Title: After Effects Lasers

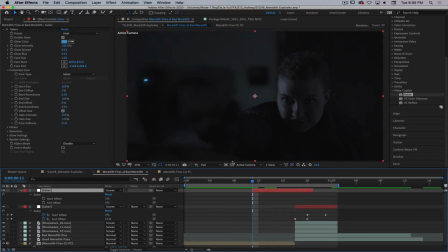I'm gonna go 3 frames of like light starting to come from the barrel a little bit. So what I'm gonna do is I'm gonna increase the core size quite a bit. Maybe I'll animate that.
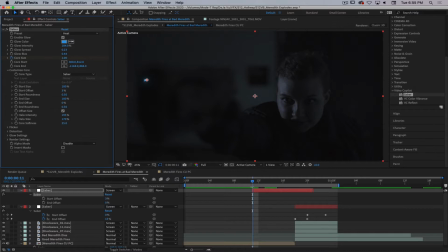So I think their core size was set to like 1. So I'm gonna go core size, set a keyframe, and I'm gonna make the core size just huge. See what, yeah, there we go. So I want it to kind of rise to that. So I'm gonna go couple 2, 3, and then boom.
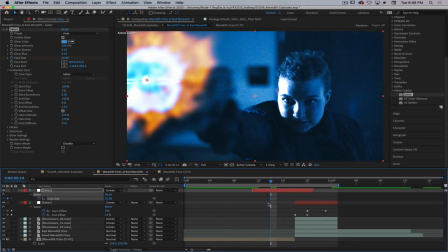So I'm gonna set the 3rd keyframe, the core is gonna be really big like that.
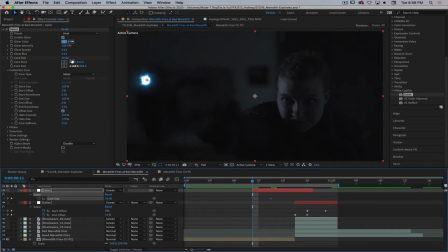And then I'm gonna go back to this beginning part, and I'm gonna go core size 1. And then let's just watch this real time to see what it looks like.
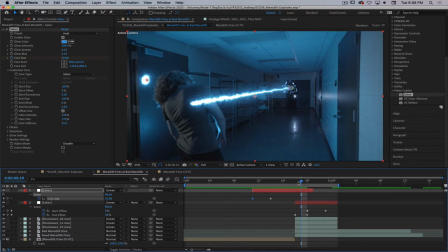Of course, we need to shut Saber off so that it's not overlapping into our next shot.
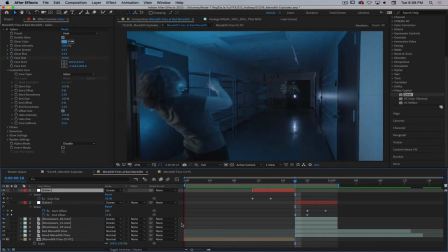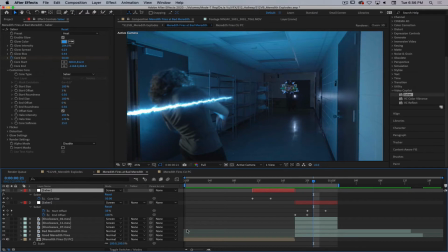That's kind of cool. Okay, sweet. So, and then we can follow that up a little bit.
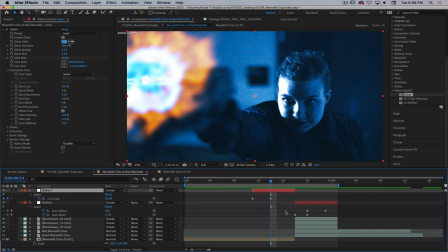So core size gets really huge. And then we can start the offset.
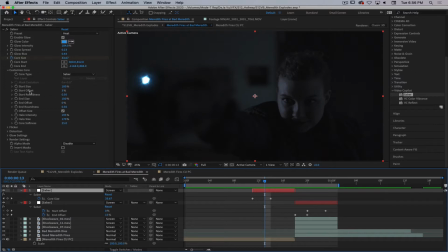Maybe we'll go back 1 frame and start animating the offset as well. So I'm clicking on these layers and pushing U, by the way, to get it so that
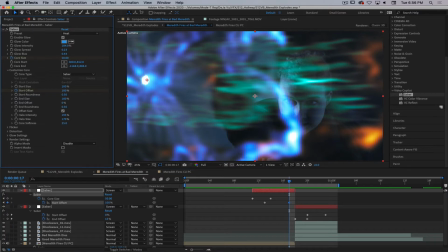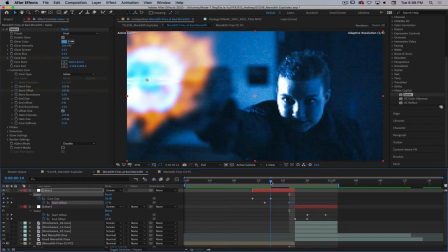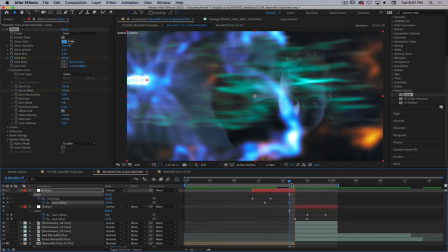oh, it's just taking its sweet time rendering it. Okay, cool. Let's just set this to like 50.
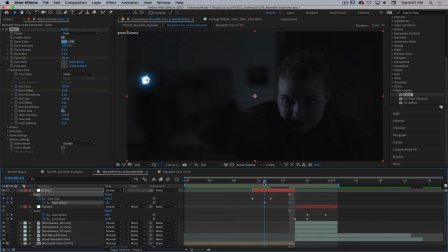I want to kind of see it start to crawl a little bit and maybe grow in size even larger.
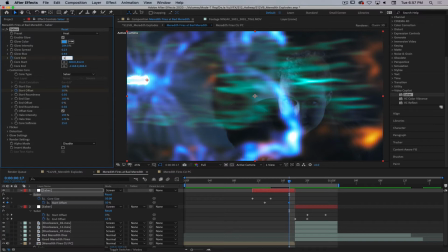I think I'm going to set the core size to like 100 right here, make it really huge.
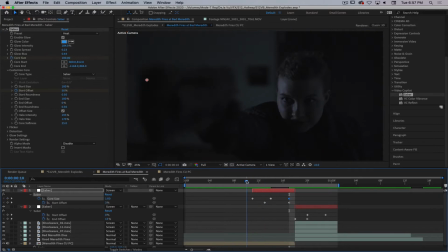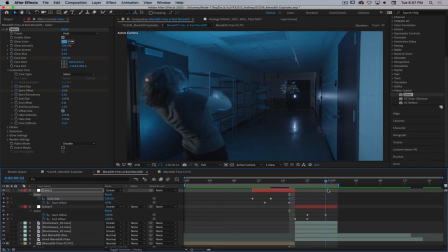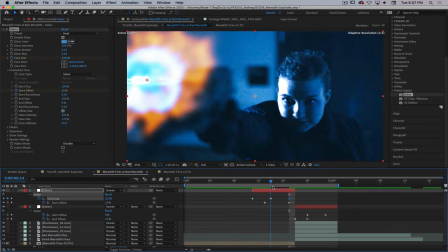There we go.
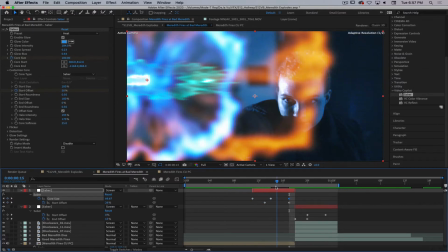So we've got kind of this little bit of light coming from this right here, and we can do some other fun stuff, like we could add a lens flare over the top of that to help sell it a little bit more,
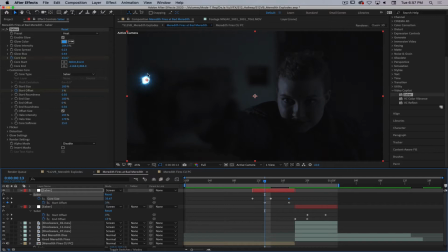like it's starting to light. We could add a little bit of like, we could almost add like a barrel effect, like it's lighting inside the barrel.
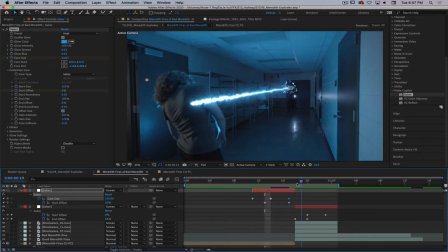Again, a lot of this stuff is just going to be rough. Like you're going to want to go in and just really work
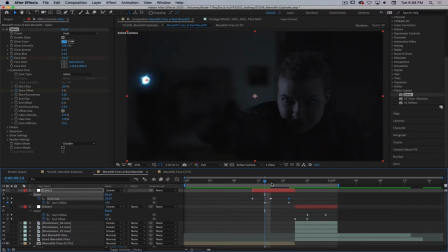these effects to get them to look as realistic as you can, like adding sparks, adding smoke, adding lighting effects, things like that to help sell it.
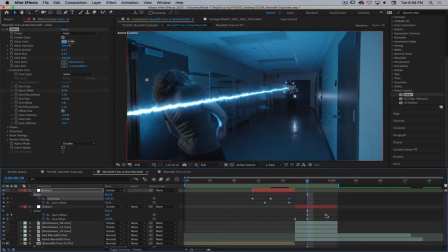Yeah, and this is it's looking pretty good here.
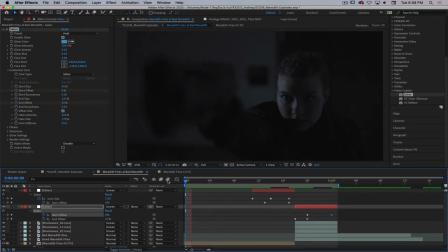I'm just adjusting some timing, and if we watch this real time, you can see it just adds a little bit of interest to this. I think the other thing we need to do is we probably need to blur it out a little bit. Like all of our shockwave effects have some pretty heavy blurring on them, and the gun is totally out of focus.
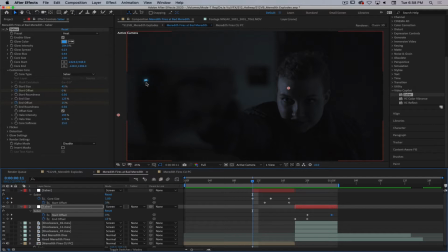So if you have something as out of focus as that gun barrel is, you want your assets to be out of focus as well. So I'm going to go ahead and I'm going to add a blur to this. I'm going to add what do I want to add? I just want a fast blur. I don't need anything super amazing looking.
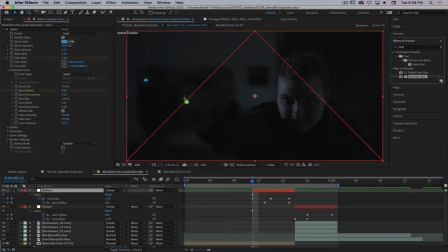So fast box blur is going to work for this. We'll go ahead and dump that on the Saber, and then we will blur this thing out pretty significantly. I'm gonna go like 25 pixel blur, and we're gonna just watch this.
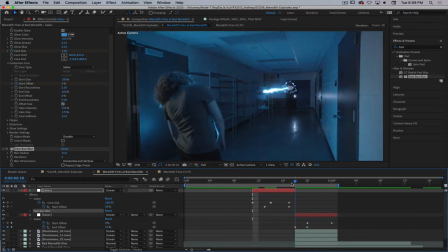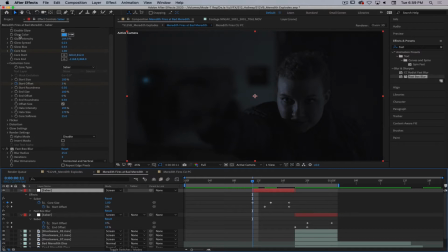You know, and maybe, you know what might be kind of fun is to animate the glow color. So like if maybe it starts out a little more orange. So to animate the glow color, you just click on the keyframe next to glow color, and then I'm gonna scoot the glow color over a little bit, and I'm gonna have this animate from like orange,
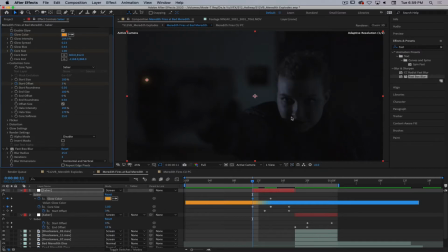like a dark orange, maybe even darker than that,